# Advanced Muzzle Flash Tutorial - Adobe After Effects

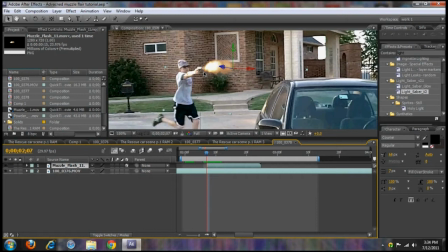[4:24]
I'm going to teach you how to do is how to make it look more soft, because lots of muzzle flares, they're really hard looking.
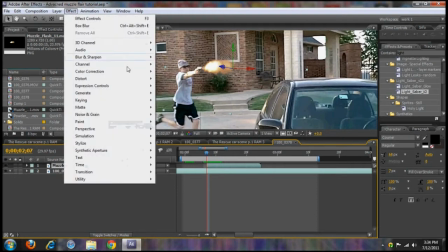[4:31]
I mean, this is pretty soft looking, but kind of want it to be a bit softer. And easy fix, just get like a box blur.
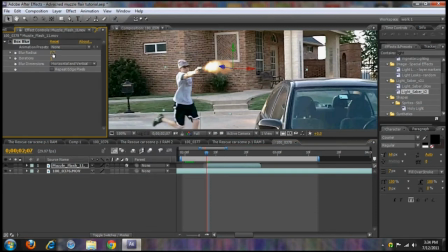[4:37]
Let's turn that to maybe 5. Yeah, it looks pretty good. And I mean, you can also do some color corrections, maybe add some glow in there. It just depends.
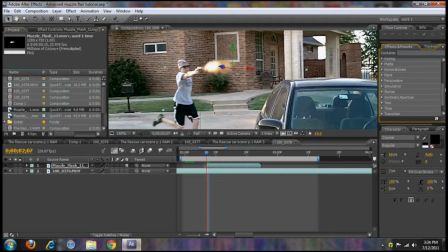[4:50]
After Effects has lots of different presets for glow. If you don't use the right one, it's kind of mind stressing. Okay, so we've got our muzzle flare right here, but we also want to have just some smoke,
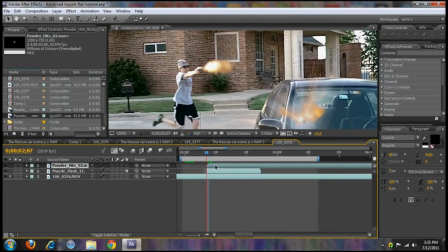[5:05]
because if you've seen a real firearm being shot, there's always a lot of smoke that comes out of the barrel.
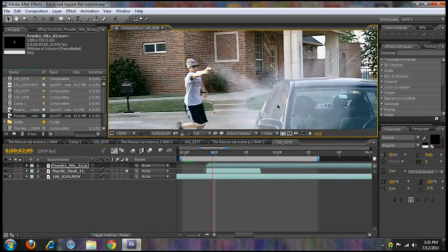[5:12]
Okay, so we've got our little powder effect right here. We'll go ahead and 3D that.
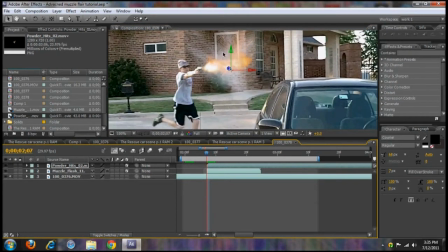[5:18]
Now, if you notice, and this is also from the Action Essentials pack, it's a couple frames before it even goes. Holy crap. Just go ahead and take that back. And what we need to do is push it back in Z space, because you don't want it on top of it.
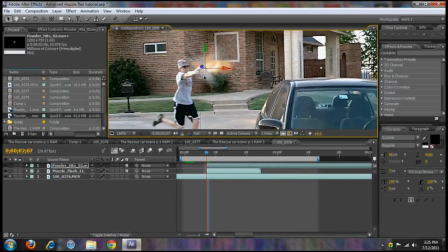[5:38]
You want these to be blended together. So this still is not far back enough. You'll realize it because it's, you see like this, it's kind of going through it. So that needs to be pushed back a bit further, like that.
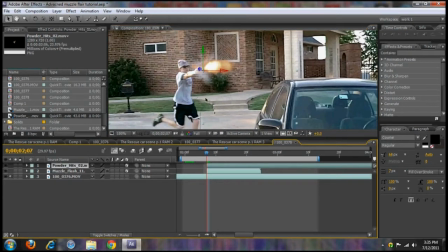[5:53]
So that's looking pretty good, but of course it's still facing us, so we want to mess with the Y rotations.
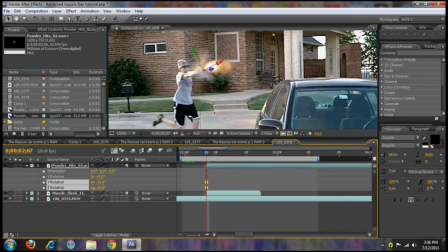[6:00]
Torque that a little bit, maybe just to kind of offset it, maybe rotate it a little bit. So that's overall, oh, maybe go to the position,
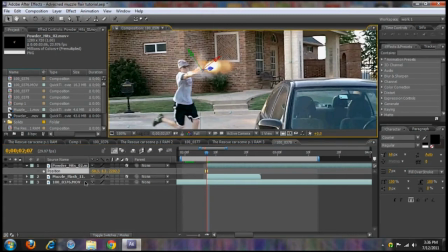[6:12]
maybe push this back a bit more in Z space so we can see the tip of our muzzle flare. Okay, let's push that back a bit more.
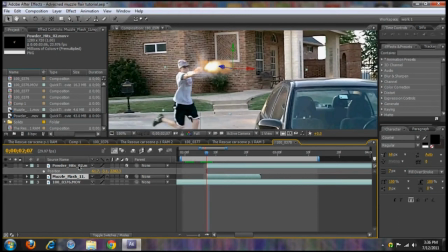[6:27]
And that's looking better. Maybe, oh, never mind. You can't actually see it, it's just because it. See, that's what you want. You want it to be blended. Okay, so let's zoom out to 50%.
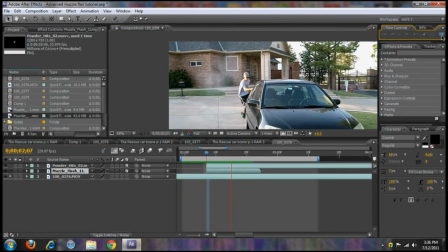[6:45]
Just give a RAM preview. Okay, that's still obviously way too big.
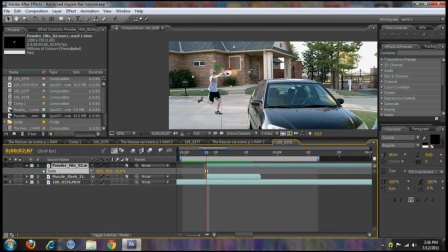[6:50]
So we want to scale it down, scale it down, scale it down. Now, of course, you want to zoom back in.
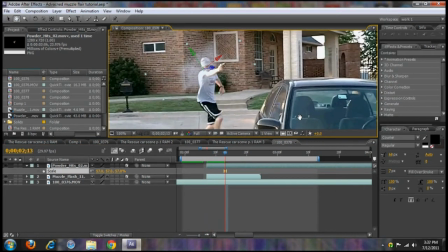[6:56]
If you don't have an eye for detail, you're not going to be able to be super successful with effects. I mean, I'm not saying there's some things that you can't, that you won't be able to do, and saying that you're going to suck at it for life. No, it's just that the more detail you have that you look for,
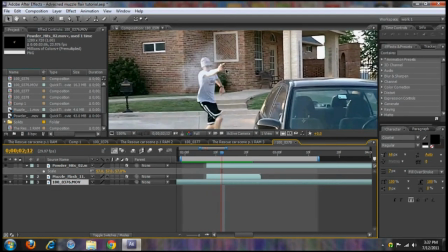[7:14]
yes, it will be means longer with making these effects, but they will in turn look much better. Okay, so yeah, it's kind of choppy right there still. So I'll go ahead and bring in a sound effect.
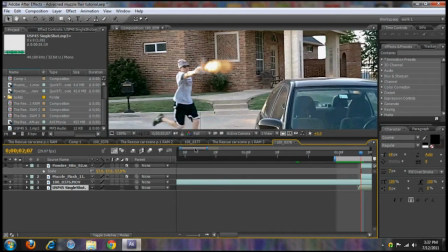[7:30]
This is just a little UMP sound, and there's many different places, really good places you can find sound effects for weapons, all sorts of stuff.
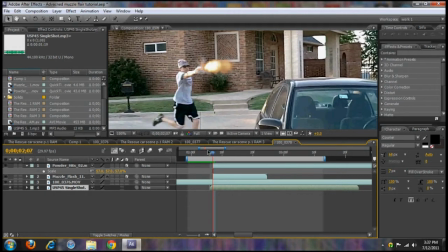[7:39]
Like, you can go to soundbible.com, or you can go to this website called soundfxnow.com, and they have some really good ones. So this will just help with selling it a bit more.
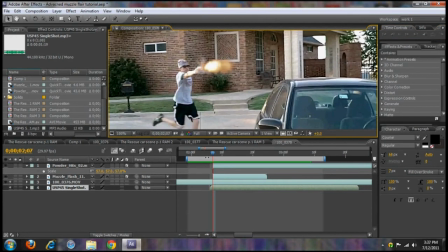[7:53]
Of course, I mean, you have to have it, but also when you're just rendering it, because a lot of times I'll composite all the sounds and everything in Premiere Pro and just bring it in, and I'll just add the effects. But of course, I'm just doing this little segment, so I go ahead and add the sound anyway. Okay, so it's looking pretty good, but there's no environmental interaction.
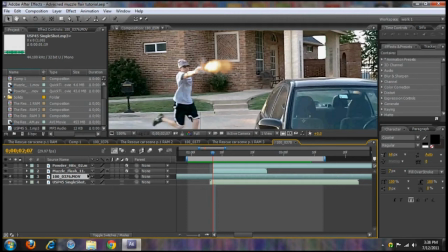[8:13]
We want that. So if you want to really stylize and also make this look extremely realistic, hit Control D on your video feed and hit Control Shift D and cut it at the beginning of when your muzzle flash occurs.